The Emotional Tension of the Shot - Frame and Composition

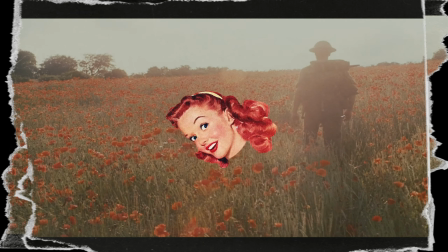[0:00]
Hello, in this video, I will enjoy a visual feast with everyone, chewing on the scenes that seem to me to be very emotional.
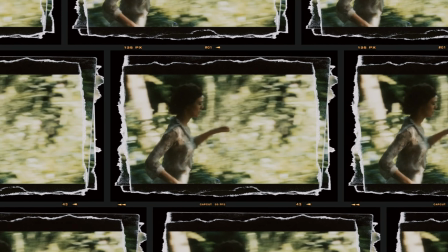[0:07]
As we all know, photography can not only create beautiful images, but also convey humanity and emotion through images. Maybe you have seen or not watched the movie Atonement, but now we will walk into the hidden emotional space that belongs to the Atonement.
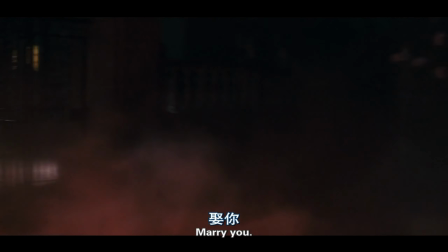[0:26] Love you, marry you, and live without shame.
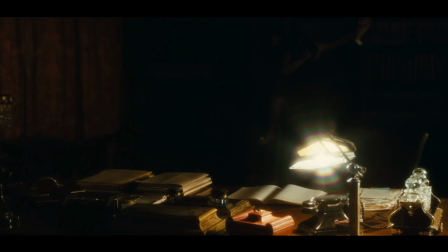[0:33]
Atonement, a film directed by Jill White, tells the story of a story that changed the fate of three young people in an English manor in the 1930s.
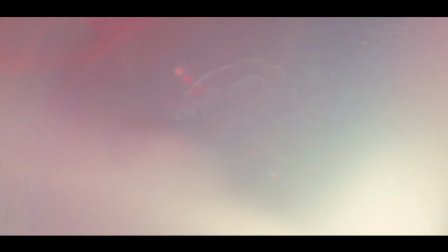[0:42]
The 13-year-old Bryony made an absurd decision out of ignorance and imagination,
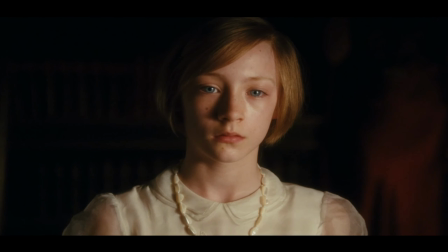[0:48]
which brought eternal regret to a pair of lovers and sins that she could not repent in her life.
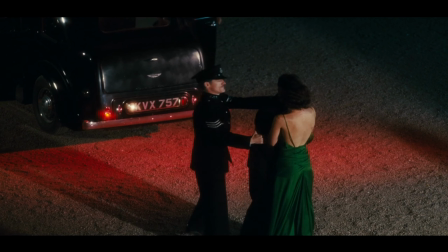[0:55]
Some people say that Atonement is a soul elegy full of regrets. That's right.
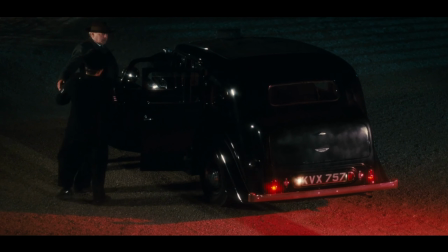[0:59]
This is a movie that people can't forget after watching it for a long time.
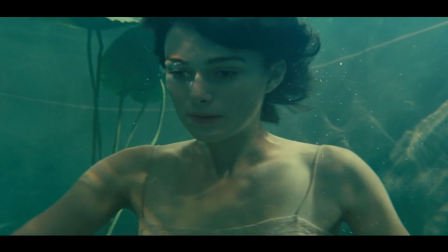[1:04]
But from the perspective of photography aesthetics,
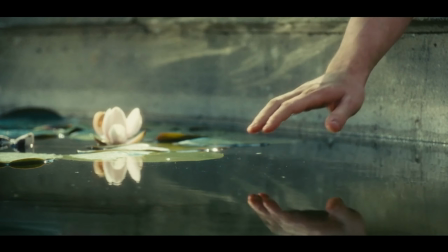[1:07]
perhaps the beautiful picture presentation and the composition of photography can give people some comfort in an atmosphere of regret.
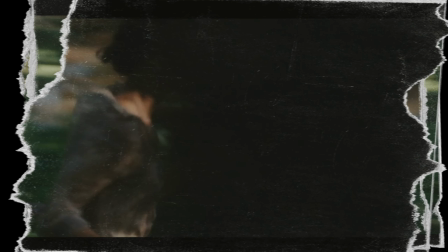[1:14]
Next, I will share from the perspective of frame and lens composition.
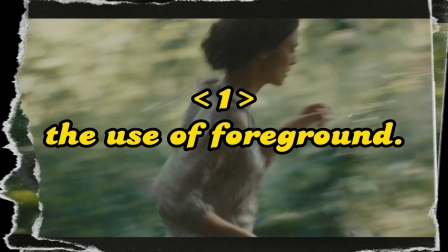[1:19]
The first part is about the use of foreground.
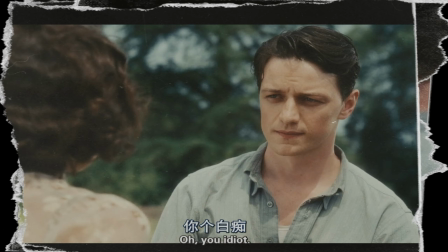[1:22]
It is not difficult to know that the foreground often increases the sense of space and perspective of the picture,
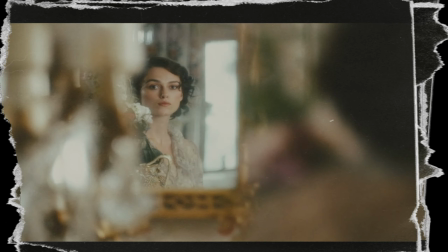[1:29]
which is used to emphasize the characters or the picture.
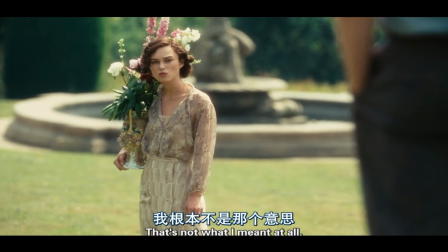[1:32]
In Atonement, a large number of foreground shots are used, among which the most prominent ones are the foreground of the characters and the mirror.
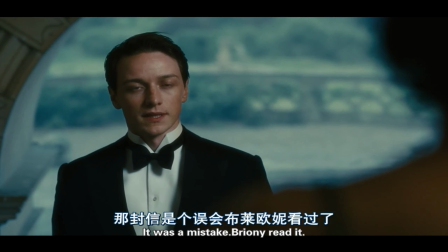[1:41]
Using people as the foreground often creates an "I'm secretly watching you" vibe.
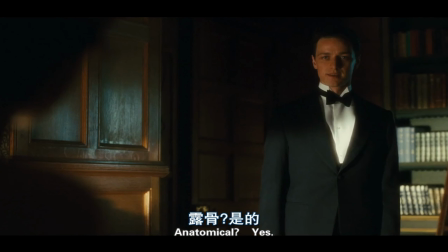[1:45]
For example, in the movie, Bryony is always peeping into Robbie and Cecilia's private life, and when Robbie and Cecilia talk alone,
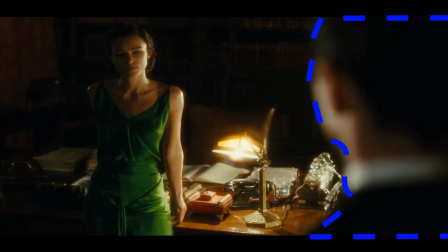[1:54]
they use a lot of shooting methods with people as the foreground, as if the clock Leonie was silently peeking behind her,
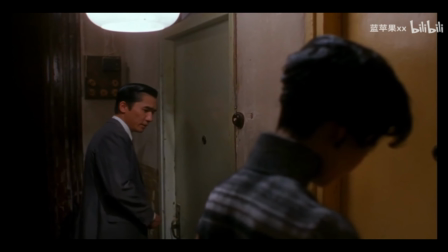[2:01]
and in the mood for love. The foreground blocking composition is also often used, showing a visual effect of not confessing and escaping,
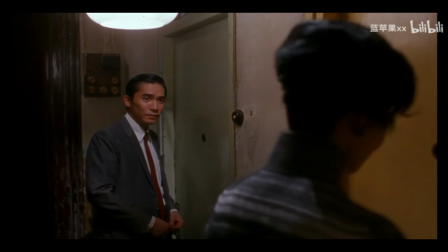[2:10]
which strengthens the narrowness of the space and highlights the characters in the picture.
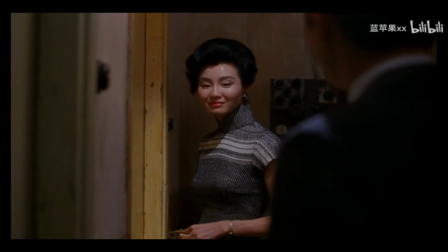[2:14]
This atmosphere is really very secretive.
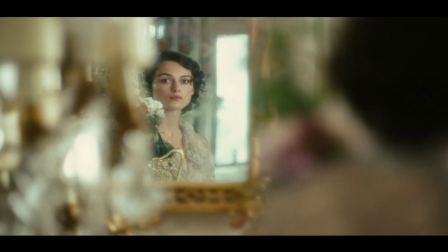[2:18]
Taking the mirror as the foreground, shooting the characters in the mirror creates a strong sense of haze and
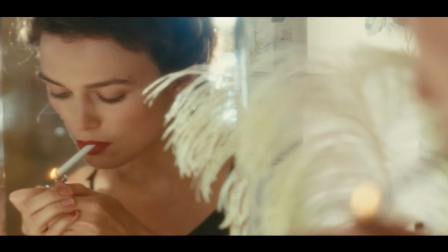[2:24]
highlights the emotion of the subject by emphasizing the relationship between the distance and the reality of the picture.
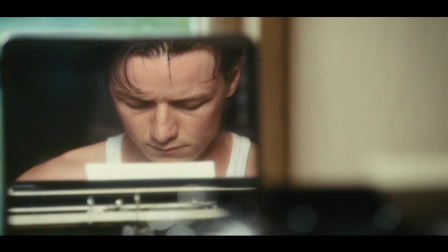[2:30]
For example, in this picture, the picture is constantly switching between the mirror images of Robbie and Cecilia,
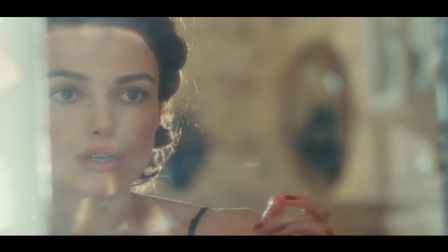[2:37]
which invisibly magnifies the ambiguous emotions of the two and paves the way for the following.
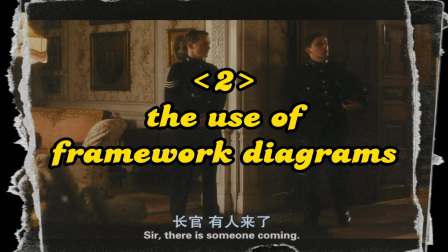[2:43]
The second part is about the use of framework diagrams.
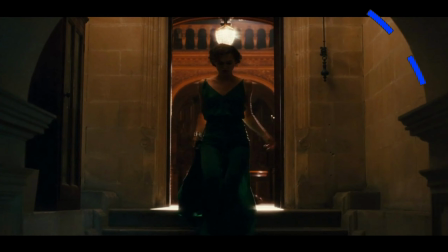[2:46]
The so-called frame diagram is to frame the main body of the screen with a frame in Atonement.
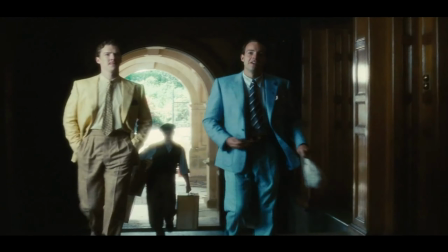[2:52]
The frame diagram is often used to highlight the main body and render the atmosphere of the picture, while making the audience concentrate.
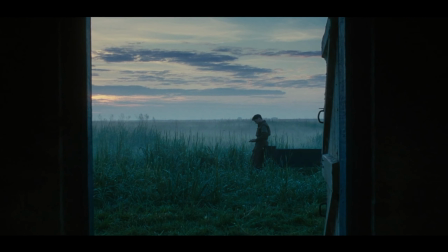[3:00]
They can concentrate on feeling the story of the movie, of course.
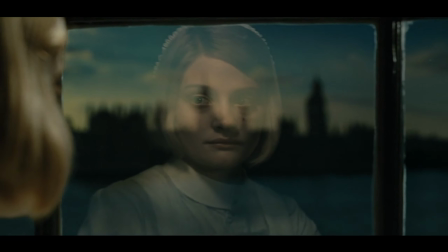[3:04]
In addition to this, the frame diagram can also be used to express constraints and restraints.
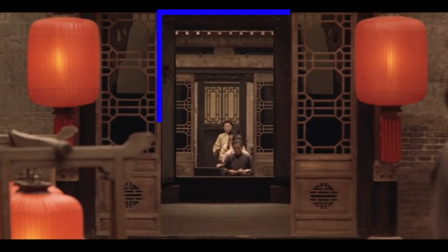[3:09]
For example, in Raise the Red Lantern, the women living in the backyard are often expressed in frames.
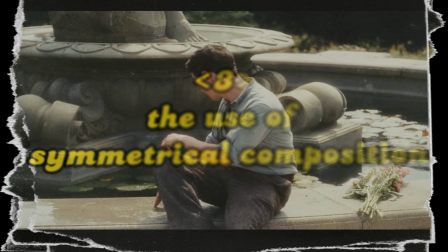[3:15]
The third part is about the use of symmetrical composition. Symmetrical composition is a very common composition technique.
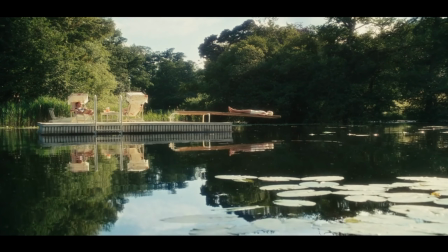[3:23]
It can often make the picture present a sense of symmetry, balance, and stability.
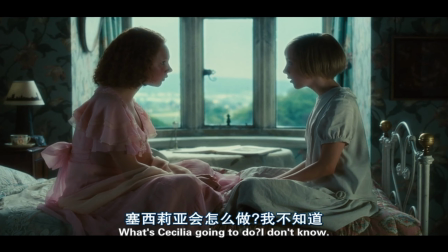[3:28]
The use of a large number of symmetrical images in Atonement relieves the tortuous
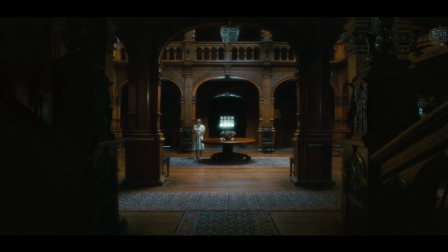[3:33]
and embarrassing emotions and creates a peaceful and solemn atmosphere.
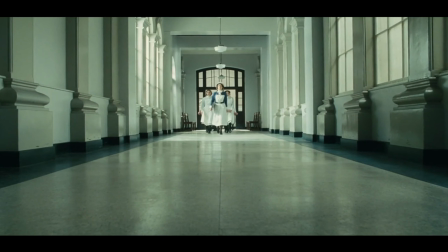[3:37]
As you can see, symmetrical composition is the composition with the strongest visual sense.
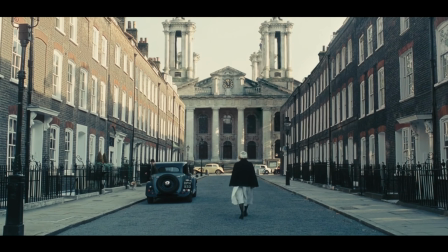[3:43]
And it is an important technique used by the director to convey the core of the story.
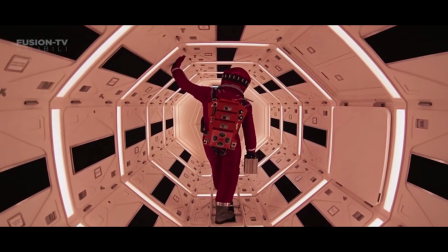[3:48]
For example, in 2001: A Space Odyssey,
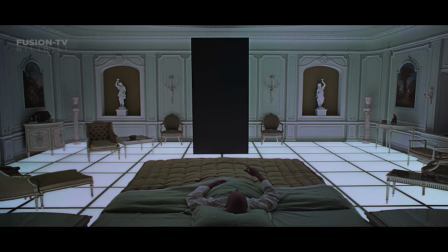[3:51]
symmetrical composition is mostly used to express order, mystery, and esoteric.
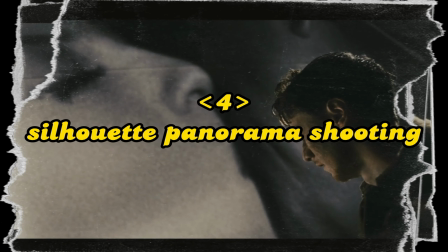[3:57]
The fourth part, about silhouette panorama shooting.
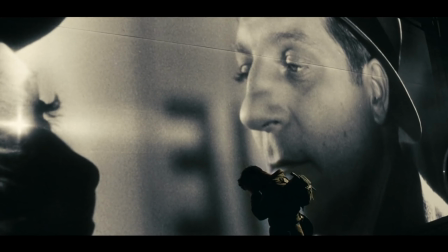[4:01]
Silhouette fragments use the contrast of light and dark to make the characters form outlines in the environment.